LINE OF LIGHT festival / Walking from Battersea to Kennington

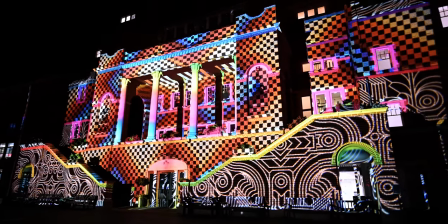There was a small area past the gate that you could walk onto, but it didn't offer any special thing to slide through,
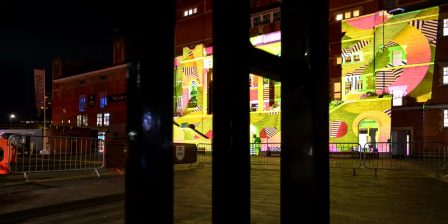so I decided to use the gate and set up the Slipod Pro to pass right next to the gate,
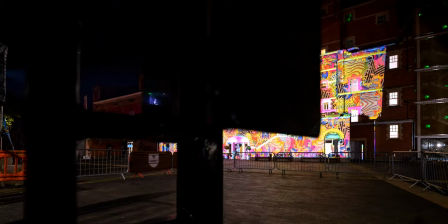and I thought that looked pretty decent and offered nice parallax.
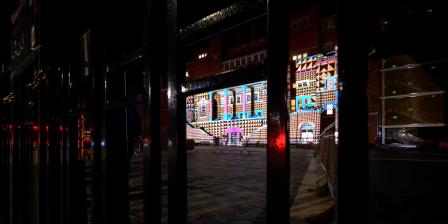And after this shot, I recomposed and wanted to drive past the gate,
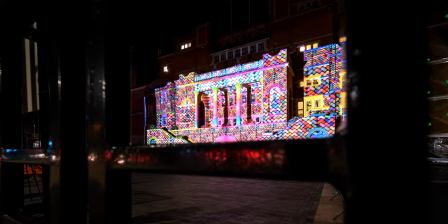through it, to reveal the whole illumination inside the oval gate.
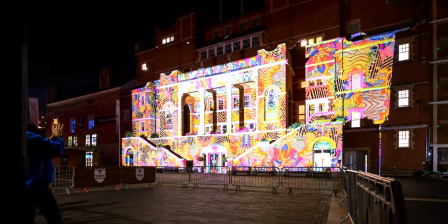And I like how it turned out.
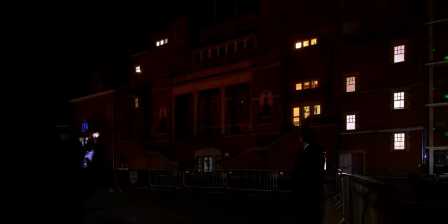Just as the illuminations were about to be turned off, as they were only running till 10 p.m, managed to get that shot. Oh, this is my favorite one. And finishing up with Olivia's favorite 3D illumination of the oval, I would like to thank you for watching this video, and hopefully you enjoyed some of the time lapses that I shot. I really liked one that I shot through the gate just a moment ago. And for videos like this, as well as videos about the best views in London, you can subscribe to my channel. But I have a dedicated playlist of videos that are all about fireworks and cool illuminations from London and wherever I travel. So you should definitely check that playlist out if you want more videos like this. And that's it from me today. See you later, guys.